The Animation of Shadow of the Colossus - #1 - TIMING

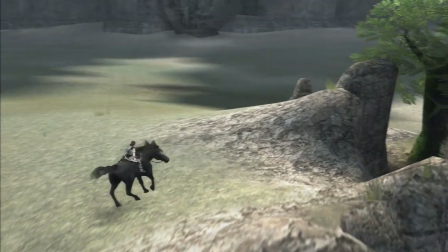[28:44]
Like, that's an impressive attention to detail,
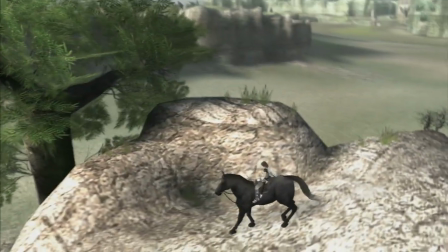[28:47]
but it's also a really important element to factor in when trying to make a horse rider feel natural and correct.
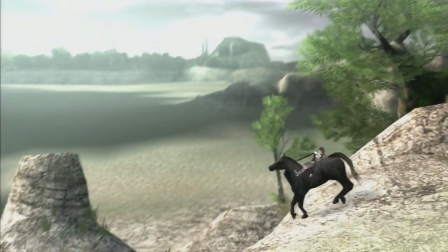[28:55]
Because a horse rider has to manage to stay on the horse, they've got to guide the horse,
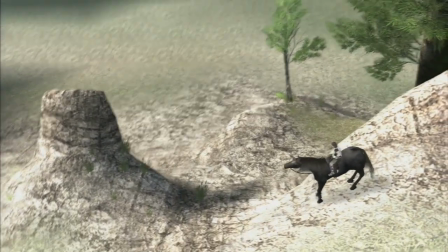[29:00]
they've got to, for animation purposes, feel like they're being influenced by the horse's movements,
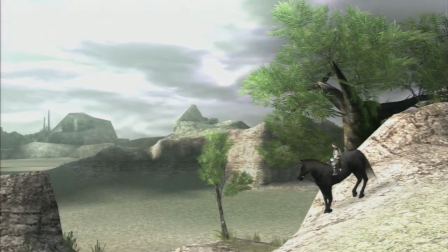[29:05]
like the bounce up and down as they run and the inertia as the horse turns in new directions or speeds up
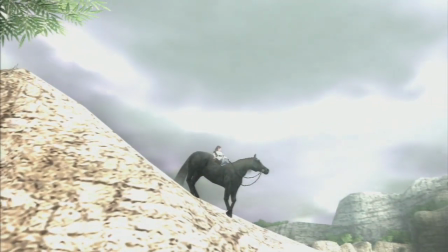[29:12]
or slows down. But the rider also has to lean to factor in inertia and gravity in order to stay on the horse.
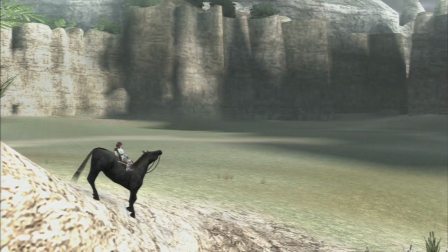[29:19]
And Wander does in this, and that's a dynamic system. That's not just all pre-made, pre-baked animation.
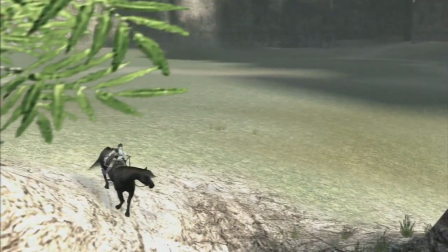[29:26]
Like, that's something that the PS2 has to calculate.
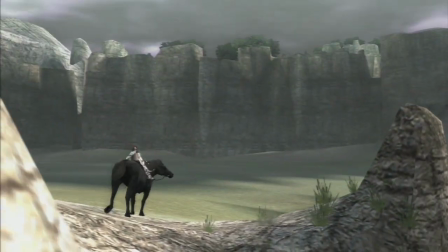[29:30]
That is one of the many technical things I am impressed by in this game.
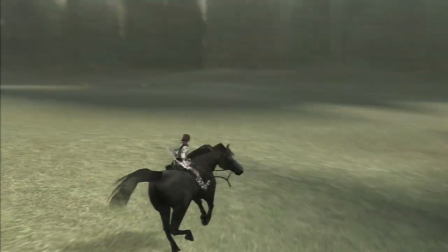[29:36]
Okay, this has already gone on way long, and I apologize.
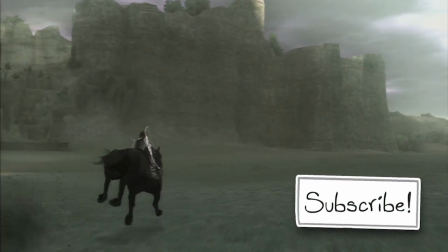[29:40]
When I come back next time, we are going to talk more about this game, and we are going to fight the first Colossus, because there is a whole lot to talk about and unpack there.
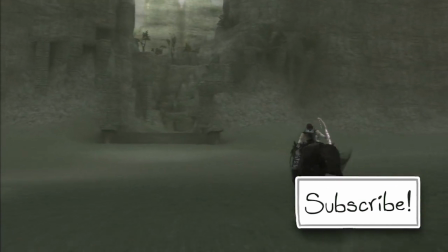[29:48]
So, see you guys next time.